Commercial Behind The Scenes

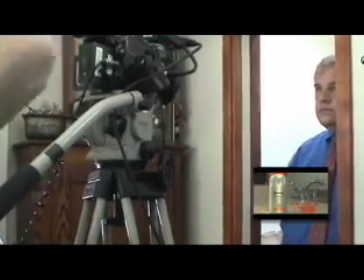264s
These behind-the-scenes footage here helps us see how the cinematographer works with the actor, how the director works with the actor,
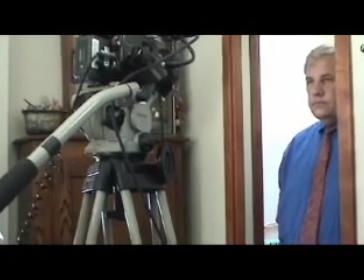270s
how anybody who is in the room at the particular time has to work together in such a small area.
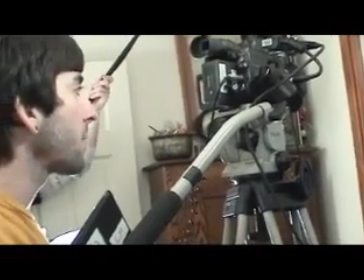276s
It was very hot upstairs, and what we try to do is work our way from the inside of the house to the outside of the house.
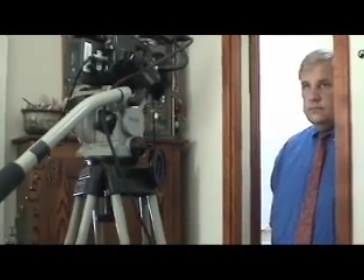283s So that'll be your eye line. That's the guy in your house.
You always want to do wilds to get close-up sounds.
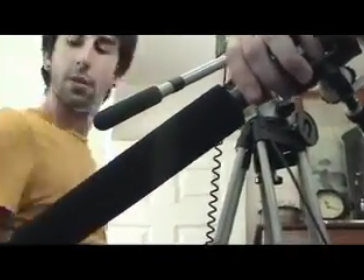292s
When you're shooting, the door sounds further away because you're trying to get the audio for the gentleman speaking his lines.
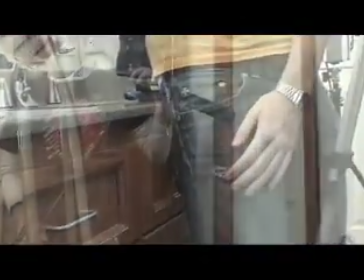298s
So what we did is we go back through and we did wilds on every single thing that we moved, or loud claps,
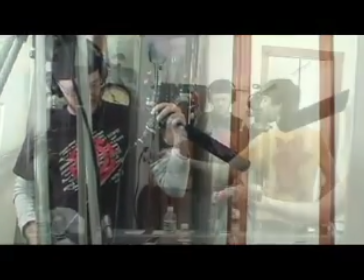304s
or as you can see here, the spraying of the can to make sure we got the sprays right so it sounded correctly when we go to post-edit.
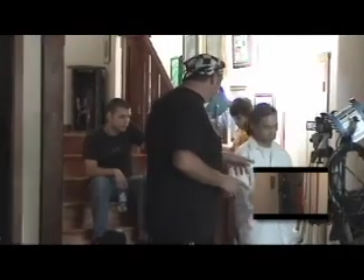314s
Here's where we were shooting the hallway scene. We had to get everybody together and make sure we got everybody out of the house so we could focus.
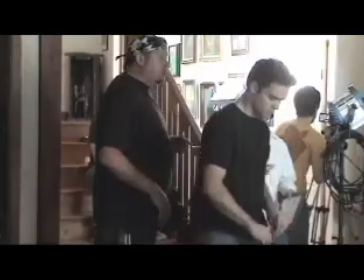322s
We had decided to drop the staircase scene. It really didn't establish where our character was within the house.
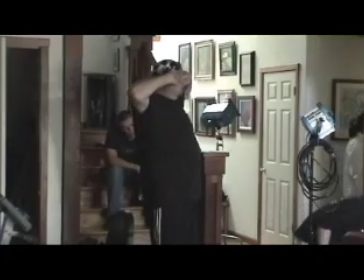328s We can take like a 5-minute break. We gotta close the doors.
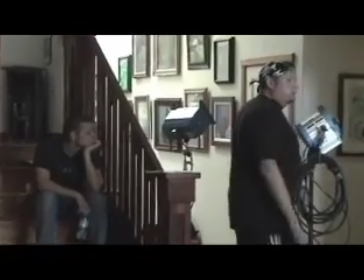333s Inside and out. Thank you. Thank you.
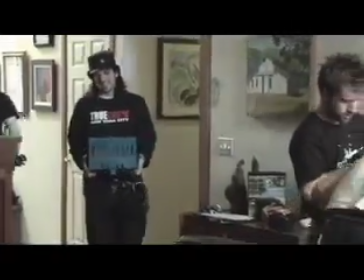341s Thank you. So, Chris, how's it sound? We get everything cleaned up and out of here and ready to go.
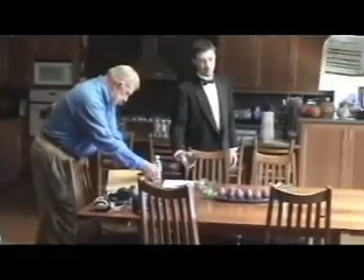347s Have them eat the food here, and we can go set up at the next location, and then they'll bring their food and everything and get lunch set up for us this time.
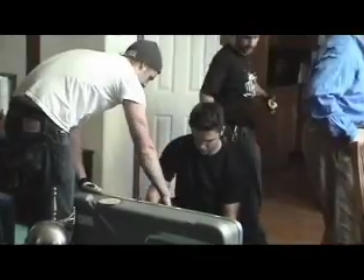357s
Forming a solid crew is the best way to get your shoot off the ground.
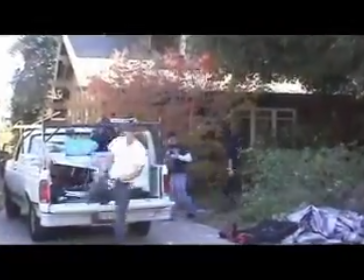361s
Without a good crew, you're a one-man band, and it's virtually impossible to shoot that all by yourself.
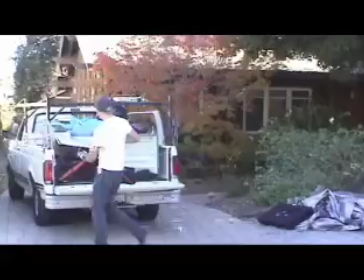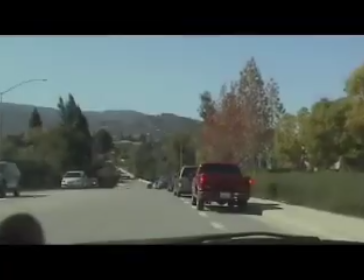373s
You'll see this once in a while in LA, I'm sure, is a caravan of vehicles going from one location to the other.
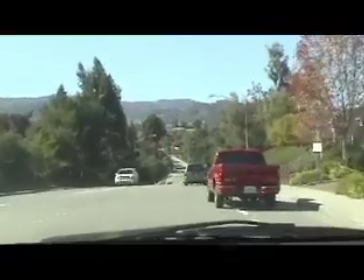379s
I think we had about 14 or 15 vehicles traveling from Cupertino to Mountain View. It was quite a sight.
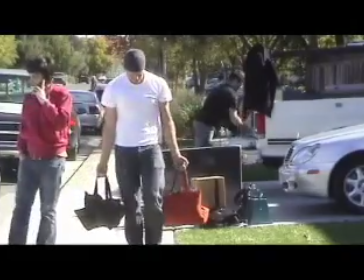388s
Well, when we got to our second location, we had to set up Grip City again. This is quite another task, trying to make sure everything's organized so we don't lose anything while we're on a shoot.
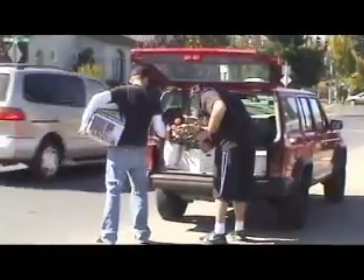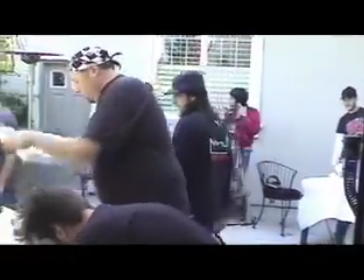404s
Now we actually got to set up our props, get the fountains together, get all the special stuff that we needed to make this really look like a party was going on.
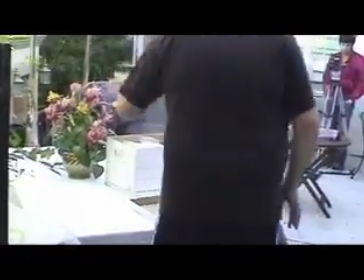412s
We also needed to move a couple things around and reorganize, and we had to take pictures to mark where everything is so we don't forget.
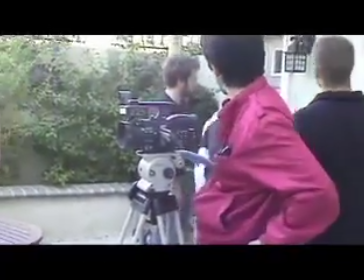421s
Of course, you got to set up your special lighting since you're shooting outside.
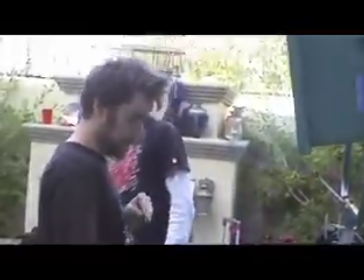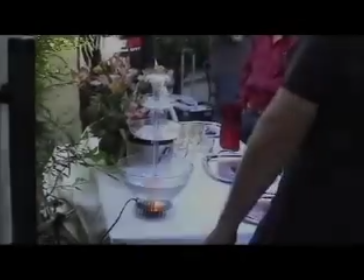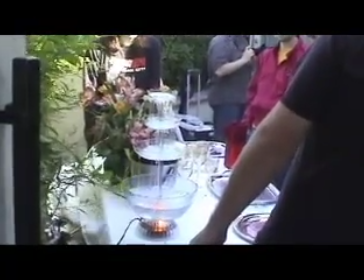437s I don't know, my mom said, we can put whatever in there, but she said...
The fountains came out really beautiful, as you could tell.
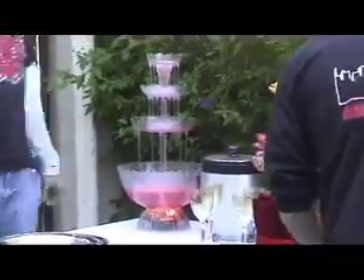444s
They really worked well in the shoot, so you can see them in the background if you look closely.
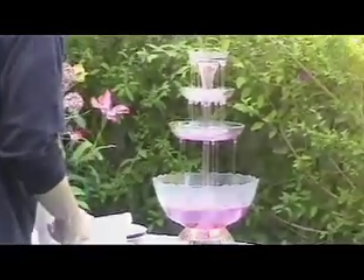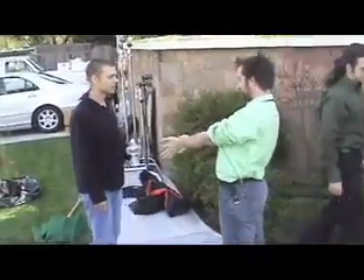454s
The hardest part of any shoot is getting extras and getting people there who will work for free.
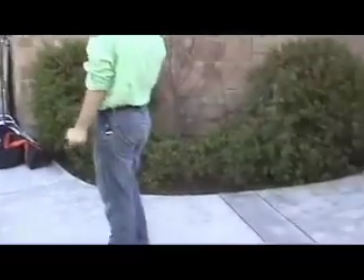458s
So at times you got to use your crew members to fill in to make your scene look complete.
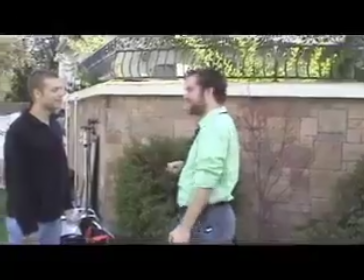464s
Everybody did a great job dressing up and looked really nice.
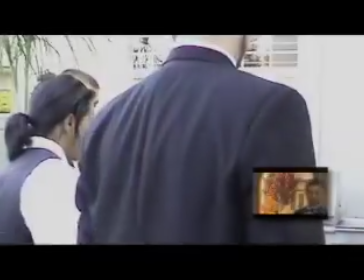469s
This is where we shot the party scene down in your right-hand corner of your screen. It took a lot to get this done.
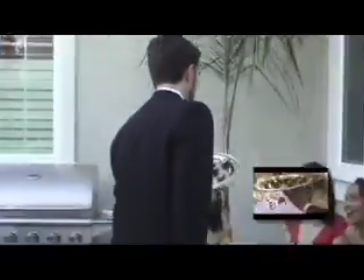474s
We did multiple angles, multiple takes, not too many shots on each one. Everybody pretty much knew their role.
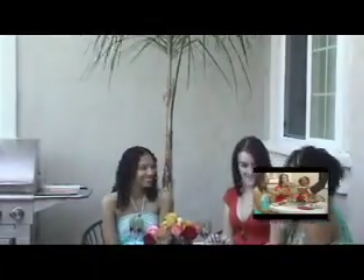480s
Chris did a great job on directing the girls and getting them to look the way we needed to. Surprisingly enough, all the pre-production paid off, getting that area set up and shooting those shots.
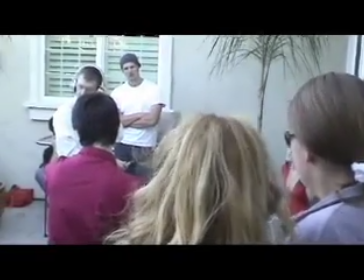489s
And of course, we had to do the outdoor wilds. What we did was we got everybody to be totally quiet and record the fountain sounds.
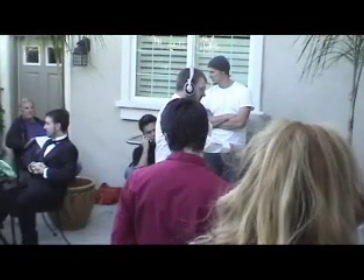495s
Then what we did is we got everybody to talk all at once about anything and everything.
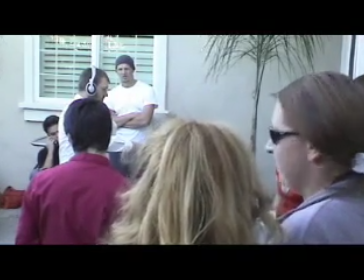498s
And then what I did was I duplicated it over in post and slid them apart so they were offset, so it sounded like there was a huge crowd there. Our actor actually wasn't allowed to drive the Mercedes-Benz,
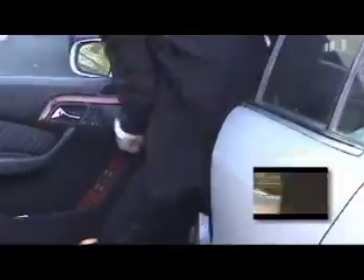507s
and so what we did was we shot him getting out of the car and walking around from the car, as you can see in the bottom right-hand corner. So here we are at the car chase scene. It turned out really, really good considering that we only went 15 to 10 miles an hour in the cars.
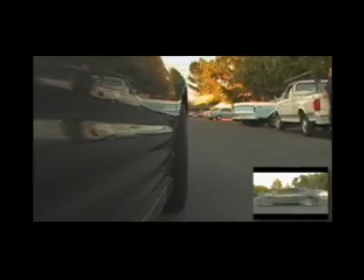523s
Chris did a great job on organizing the drivers to get his vision and to make it actually look like we were going really, really fast. It was sped up in post, did some frame blending and some blurring to give it that realistic touch,
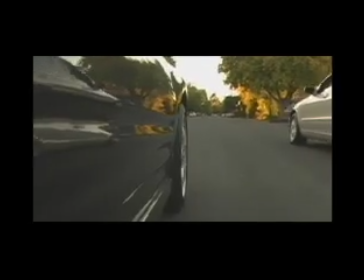535s
and then did some audio sound effects, of course, to hear the gear changing and the downshifting.
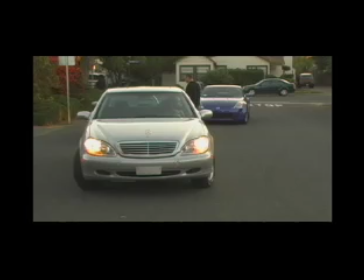539s
We decided to shoot the car chase scene later on in the evening so we could get the proper lighting off the houses and make it look really nice, and we wouldn't get too many glares off the cars.
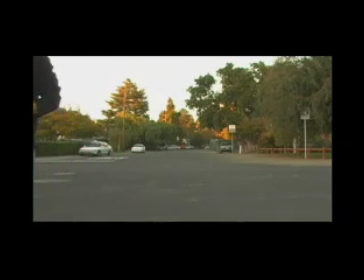547s
I think the footage came out incredibly awesome. The script originally called for a guy jumping out of a plane, and so we came up with something else that would be less expensive.
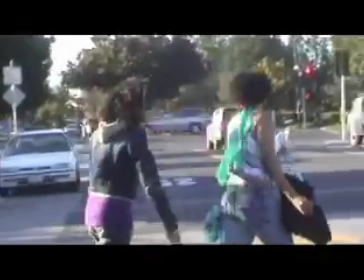557s She's my private. Alright, bye guys. See you later. Bye. See you guys on campus. Right.
Anytime you shoot a car chase scene, you have to watch out for cross traffic.
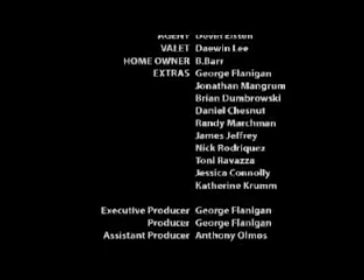570s
You're supposed to get permits. You're supposed to go through all these certain things. When you guerrilla style it, you have to take what you can get and make the best out of it in post.
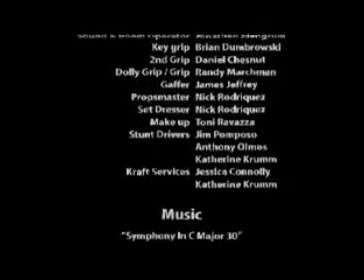578s
In the end, you really hope that all your pre-production really paid off. Hopefully you got all the shots and the takes, the wilds that you needed to put this thing in post and turn it into something magical.
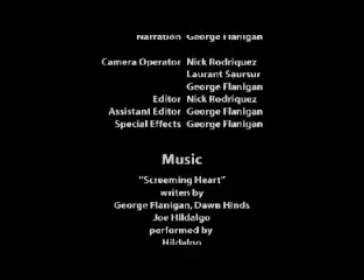587s
I personally would like to thank everybody that worked on the RGX commercial. Everybody did a great job.
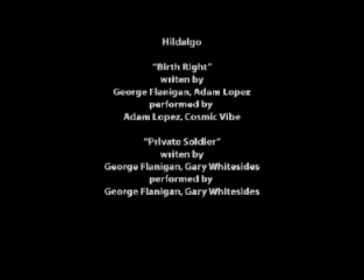592s
I look forward to working with everybody again. Until next time, quiet on the set.